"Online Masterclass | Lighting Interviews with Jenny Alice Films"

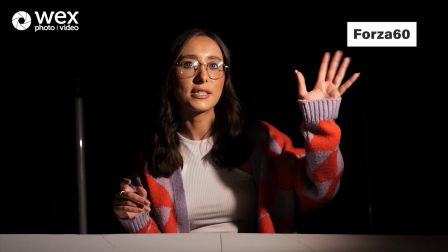16:33 So starting off with the key light, I've put the Forza 60 with a Fresnel lens pointing down at my face as the key light.
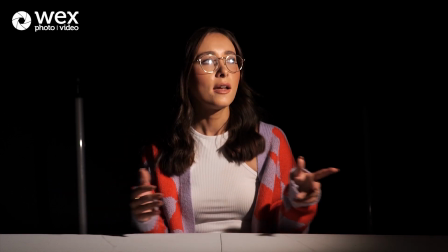16:41 This is the main source of light in the scene. There's no diffusion on the light at the moment.
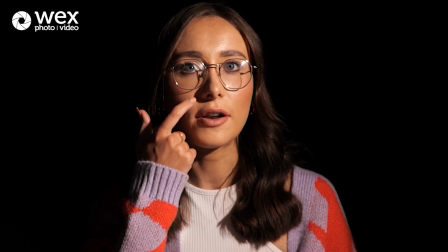16:47 I just wanted to show you what it looks like without any diffusion. And you can see around my nose here with the shadows and like all around here, it's just very unflattering lighting.
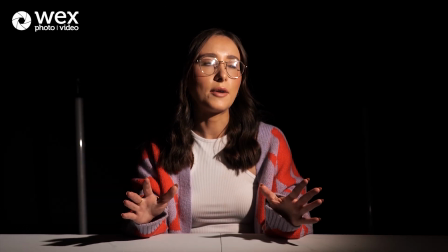16:56 So what I'm going to do is I'm going to get rid of that and add a
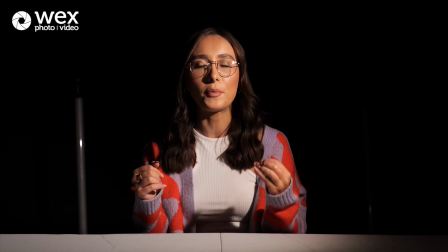17:00 few sheets of diff and just try and soften up a little bit to make it a little bit more flattering.
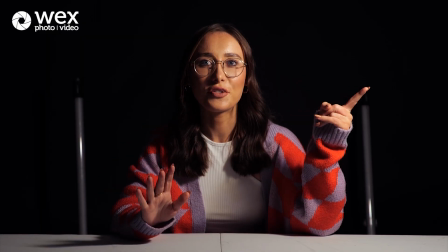17:10 Okay, so now I have added 4 sheets of diffusion on top of my Forza 60.
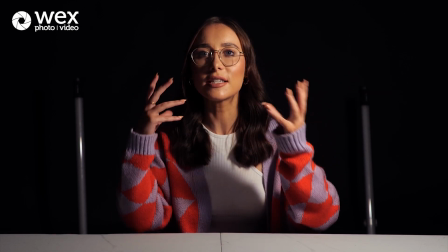17:15 It will just give it a softer look. It's obviously still quite contrasty as I don't have a fill yet,
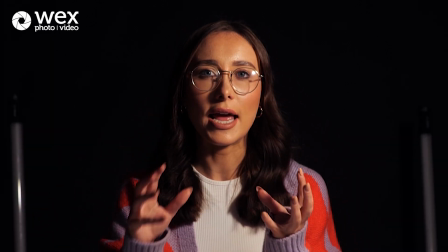17:21 but the shadows overall are a lot less harsh on my face and they're a little bit more flattering.
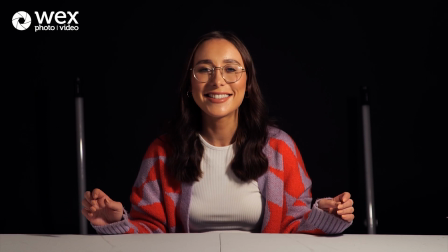17:29 Now I've added the fill light and I haven't actually added a light at all, if I'm honest.
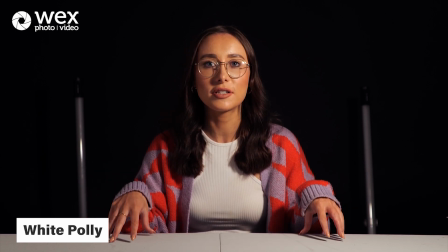17:34 I've added a white poly. So these are great when you're shooting in small locations or if you don't have enough equipment because they're literally just a big whiteboard.
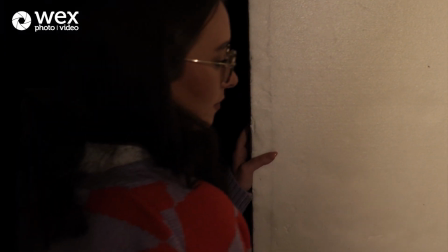17:42 And what it's going to be doing today, what it's doing right now,
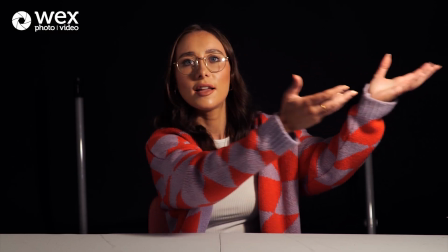17:46 is you've got the Forza 60 with the 4 sheets of diff and that's shining towards me, but I've also got a white poly board right next to me.
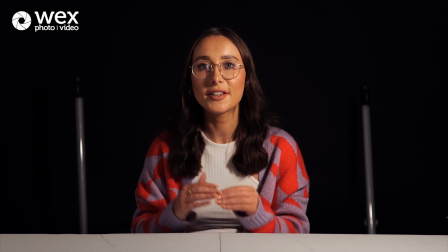17:54 So that's going to also bounce back the light onto my face. So you could literally use anything for white poly as long as it's white, because white reflects light.
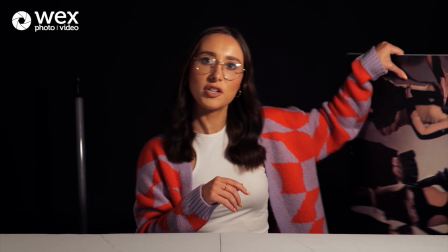18:02 Yeah. So I've got an example here. I've got a picture, but on the back it's actually white and it's cardboard.
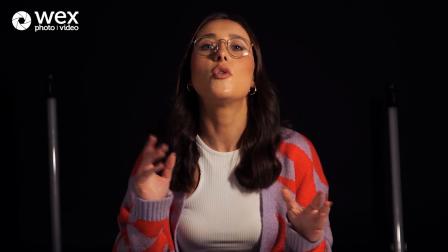18:09 So you could literally just use this instead of a white poly. And if you wanted a more contrasty look, you would use black for negative fill because black
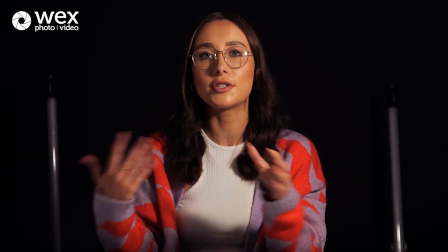18:19 boards basically absorb light, so it gives you more contrast. So it does the opposite of what white reflectors or white polyboards would do.
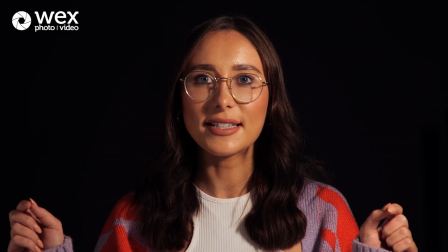18:28 So white reflects light. Okay, so this is our fill and our key light sorted.
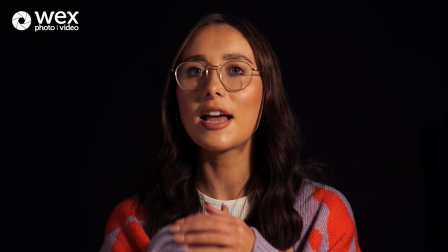18:33 And you can see, I mean, I'm happy with that, but the only thing that I'm unhappy with is the background for me looks a little bit boring.
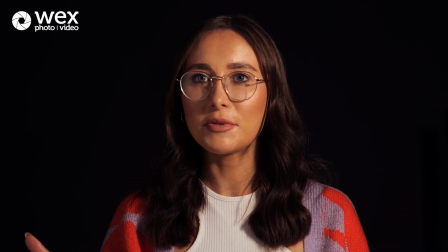18:40 Now, whenever you're filming at home, sometimes you don't have a very interesting background.
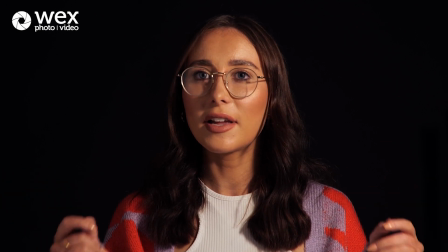18:45 Like today, I've just got this black background, but I feel like we could do something better with this.
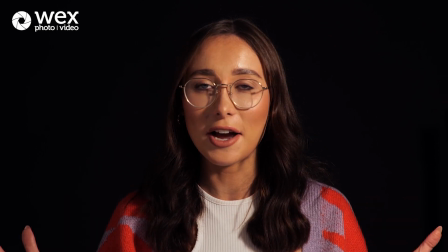18:50 So what I'm going to do is show you guys how I would light a plain background and give it something a little bit extra with some lighting.
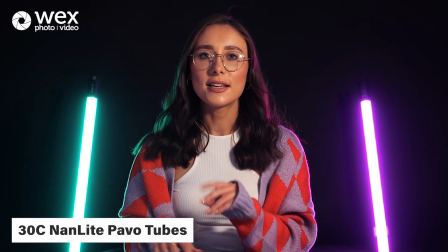19:00 So for the backlight, I've got 2 Nanlite Pavo tubes. These are 30C and I've got one set to magenta and I've got one set to teal.
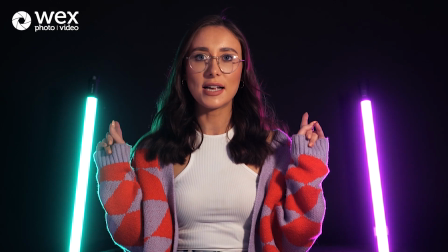19:08 So I've got these 2 colours on either side and I've also left them in shot.
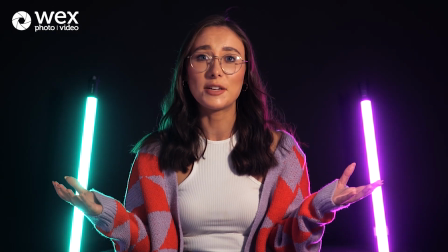19:12 I just find that these Pavo tubes are quite aesthetically pleasing and they just add a little bit of something to the background,
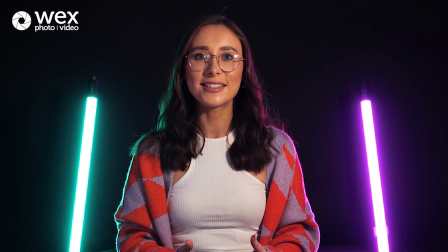19:19 seeing as at the moment I have just a plain black void. I'm gonna have a little play around, see if there's any other setups that I like.
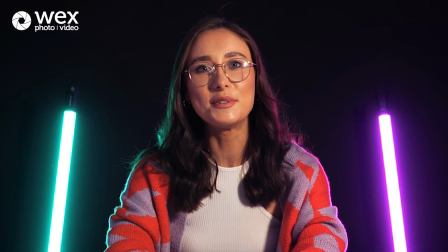19:26 This is the first time I've ever set up a self-shooting YouTube style video,
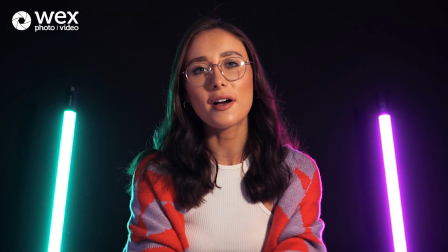19:31 so I'm just gonna play around and see what kind of style that I like the most.
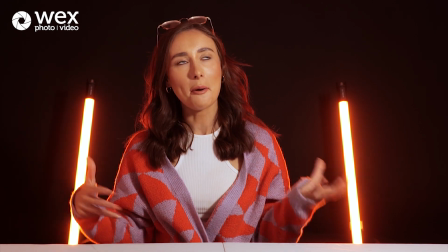19:37 Because of what I'm wearing today, I kind of want the lighting to complement or reflect my outfit, you know.
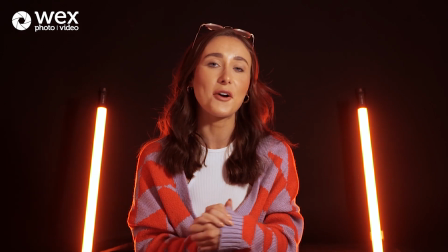19:44 Right now we've got orange, and then I'm gonna have a look and see what else I could set up maybe, just to see how I could improve this setup.
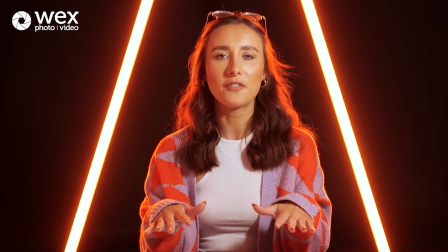19:52 So I've kept the same colour, but this time I've added them onto a C stand with a boom pole
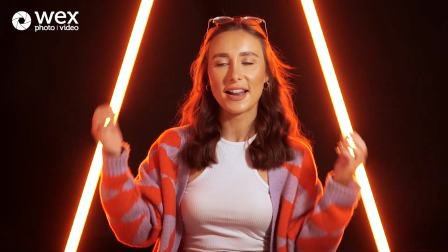19:57 to create like this triangle symmetry kind of vibe. I kind of like the way that it all just fits in nice and well in the frame.
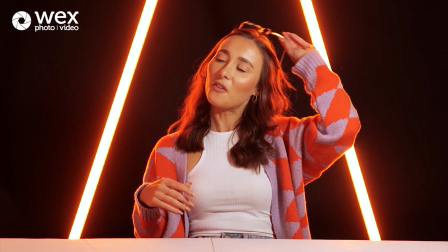20:05 And I'm really liking this setup actually. This is my favourite one. I feel like I've got a bit of a Star Trek vibe going on, which I'm a big fan of.
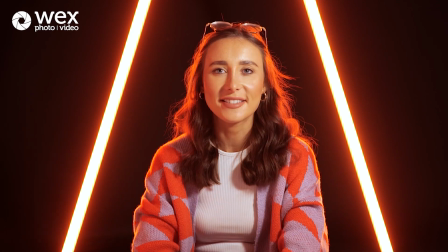20:14 I mean, I'll see if there's anything else, but for now I feel like this is probably the setup I'm going to stay with. So this is just another example of how you could use those colours.
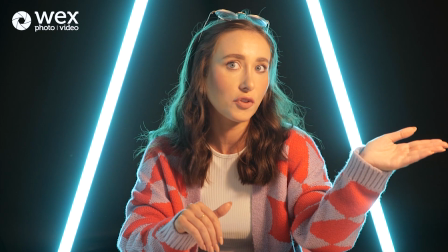20:23 And moving on to the key light, it doesn't have to be at 45 degrees. Again, really flexible depending on what you want out of the video.
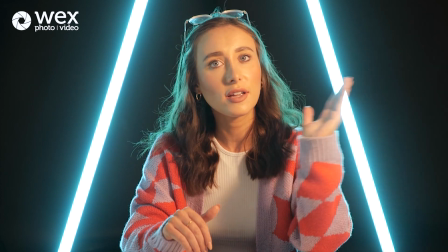20:31 You could even put the key light directly in front of you, something like this.
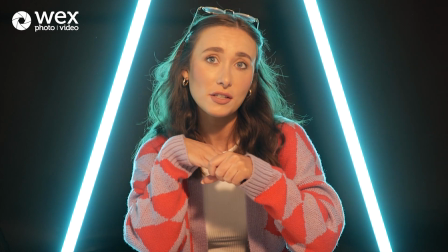20:36 Now, this is something that you'll see a lot of beauty gurus using,
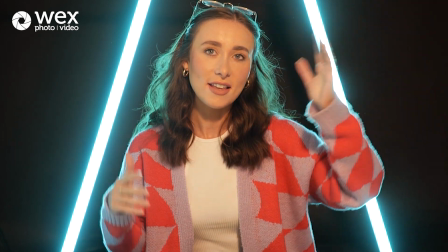20:40 just because it is a lot more flattering than having the contrasty look where it can sometimes show imperfections on your face.
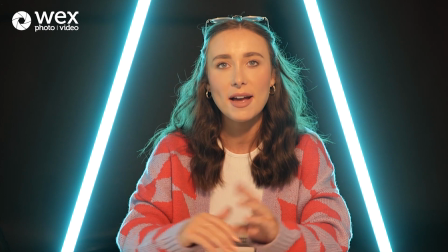20:47 So this is something that maybe you want to keep in mind if you're doing a YouTube video self-shooting.
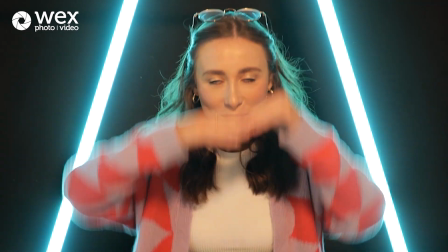20:52 If you want more of a clean, flawless, beautiful face, then use this light.
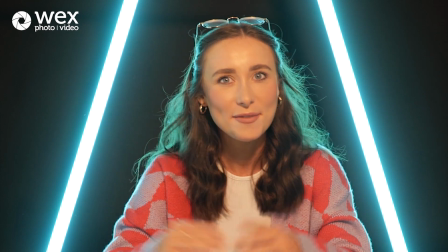21:00 Winner.
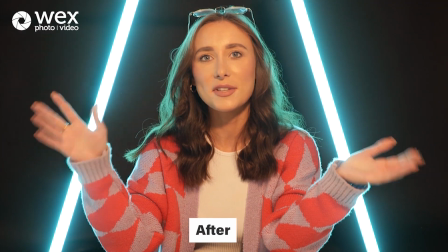21:05 And now that we've covered all of that, let's do the same setup, but this time on a budget.
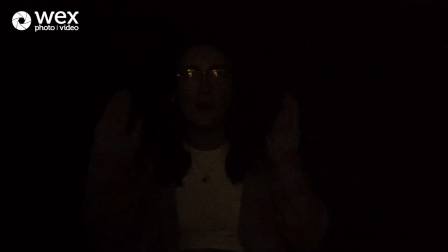21:14 All right, so again, all the lights are off and we're going to come back in with our key light.
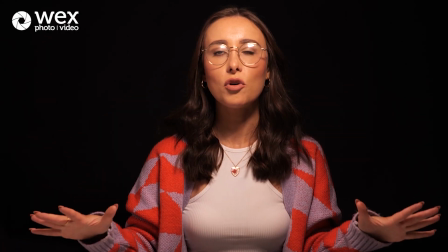21:20 Okay, so now we've got our key light. Because this is more a low budget one, I want to make it simpler and easier as well.
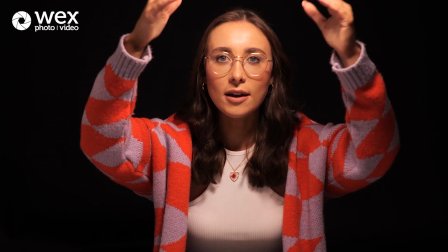21:27 So we're just going to put the key light right about here, pointing down to get that nice beauty even lighting. So I've got two Nanlite Pavo tubes, which are 6C. So the ones I used before were 30C and they were a lot longer. These are 6C, a lot smaller and a lot cheaper and affordable. I love these, and I've got two of them set up. So I've got a C stand with a boom pole and two Nanlite Pavo tubes attached to it, literally just pointing down onto the top of my head. And now we've sorted out the key light, we're going to move in with a backlight.
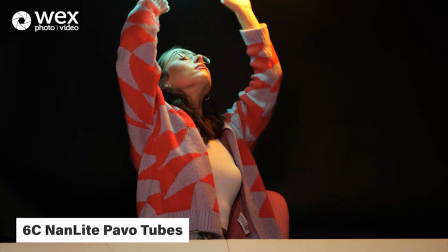22:02 So with the backlight, we've got two Nanlite Pavo tubes. I've done the same as I have in the front.
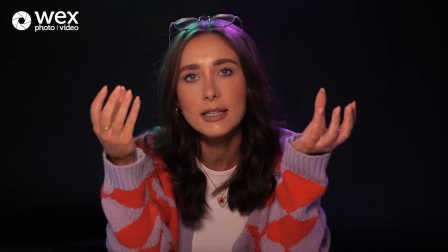22:07 So I put a C stand with a boom pole, and I basically just use the magnetic back of the Pavo tube directly to the boom pole.
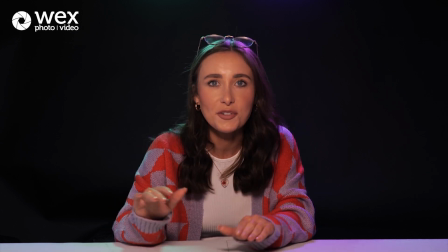22:17 And I'm going to try some different colours and see which one I like.
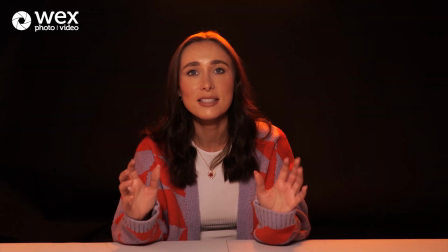22:22 I've added a more warm orangey tone vibe to this setup, similar to the other one that I did on a higher end budget, and I really like the way that this looks. So that is the end of my Wex masterclass with you guys. I really hope that you found this masterclass useful. If you have, please comment, let me know. Thank you to Nanlite for working with me, and thank you for Wex for allowing me to create this masterclass with you guys. So on that note, thank you guys so much, and hopefully I'll see you guys again soon.